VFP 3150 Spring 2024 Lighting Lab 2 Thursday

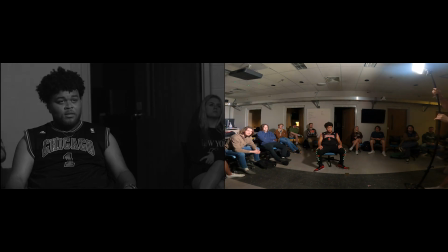8:19 Hold on. Oh, what? What the heck happened?
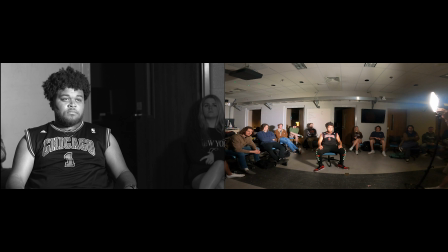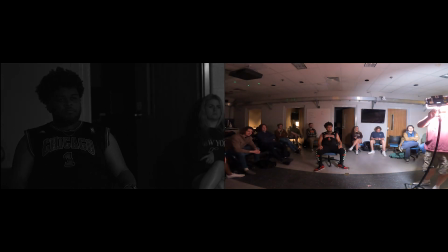8:31 By the way, this is a light that does not get hot. It gets bright, but it does not get hot.
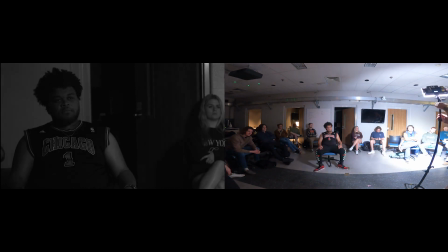8:39 Okay.
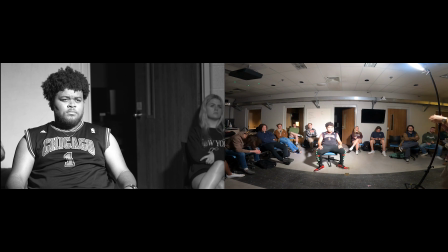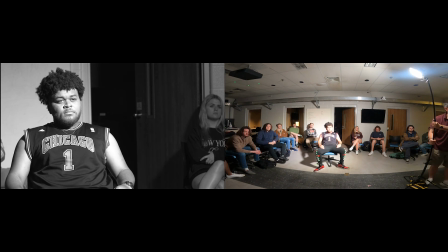8:48 All right. Just a little bit further. As we come around to the side, we get into something that's referred to as loop lighting. We've got a little bit of a shadow that's appearing on the edge of the face. You can see the shadow of the nose is now starting to go off a little bit to the side.
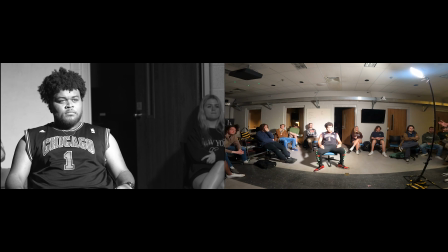9:07 So when we do this, we're emphasizing shadows a bit more. By emphasizing shadows a bit more, we emphasize a little bit of depth, right? Sometimes that first setting we looked at, the paramount setting, de-emphasizes depth, and sometimes that's seen as being very, what's the word
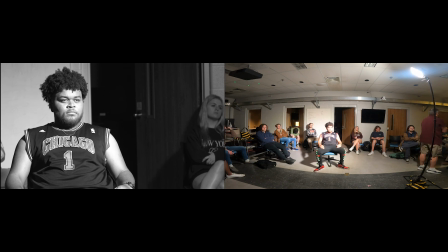9:26 I'm looking for? Sort of complimentary. Maybe, it's meant to make the subject look as good as possible. We're going to get a little more dramatic with a little more depth as we go around. I feel more human. I don't know how to explain it. There you go. There you go. Now, here's something else I want you to pay attention to.
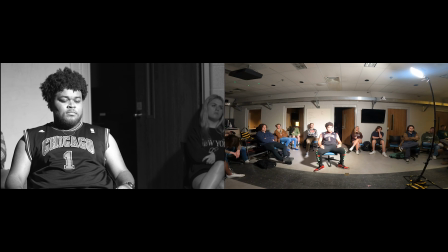9:45 As most subjects in most situations, although not all, because we've seen some today, subjects, whether it's a dialogue scene, an interview scene, they're usually looking off to one side of the camera or another,
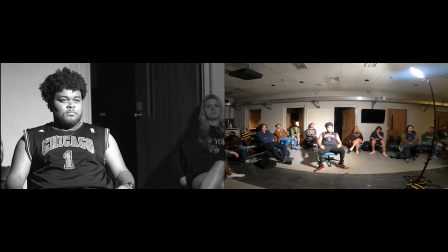9:58 right? So we've got him looking over here. Our key light is hitting this side of his face. We divide the face up into two parts. We talk about the broad side of the face and the short side of the face.
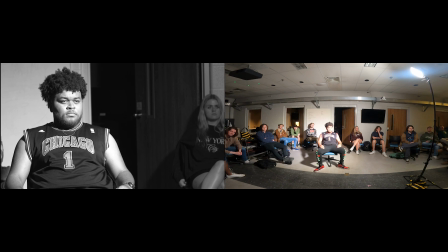10:15 We see more of this side of his face. We can even see his ear. This is the short side. We're starting off by putting the key light on the short side of the face. I'm doing this because when you start paying attention to this, you're going to notice that 3%
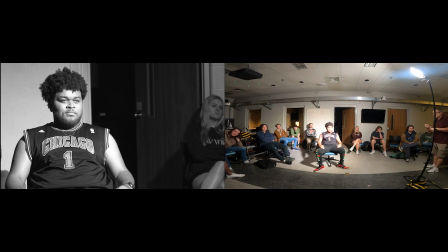10:34 of the time, the key light is coming from the shorter side of the face. It's a little counterintuitive. You would think, well, I'm seeing more of that side. Shouldn't I put the light over there? But actually, lighting is as much, if not more, about shadows than it is about the light.
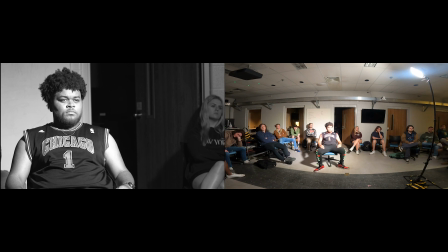10:51 So by staying on this side, we're emphasizing the shadows, which is giving us more depth and, to some extent, maybe a little more personality in some way. All right, so we've got paramount, we've got loop. We keep going around,
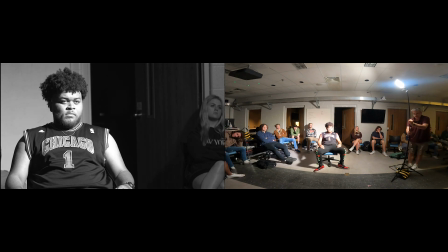11:07 so we need to watch the shadow of his nose
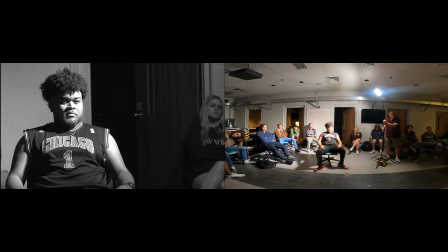11:11 as it creeps across his face until it connects. Okay? Now the shadow's getting very, very dark.
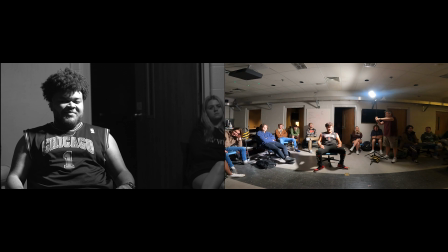11:25 And depending on the different faces, depending on who's in the chair, sometimes I have to go further back, sometimes I have to go forward back. This, however, is Rembrandt lighting. We've got that triangle under the far side, on the fill side, the shadow side of the face.
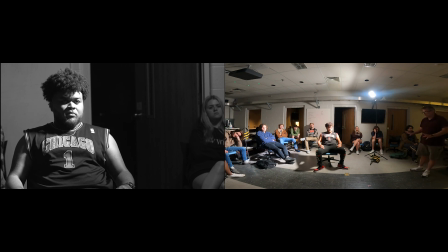11:39 That's all that defines Rembrandt lighting. We can see as we go, we're creating more and more shadow and emphasizing more and more shadow. Now this feels kind of sinister because I don't have this filled in at all, but I can brighten these shadows up as much as I want to with another lighter with contrast, right?
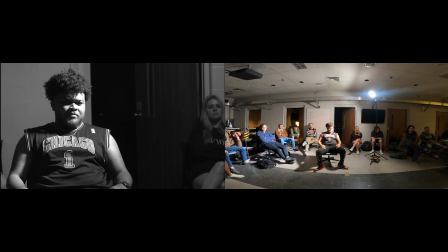11:58 So don't let that fool you. This is what we're looking for right there, and we're looking for how different that feels and looks than Paramount did or than Loop did. All right, now.
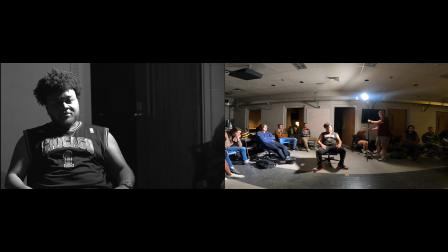Okay, this is called split lighting.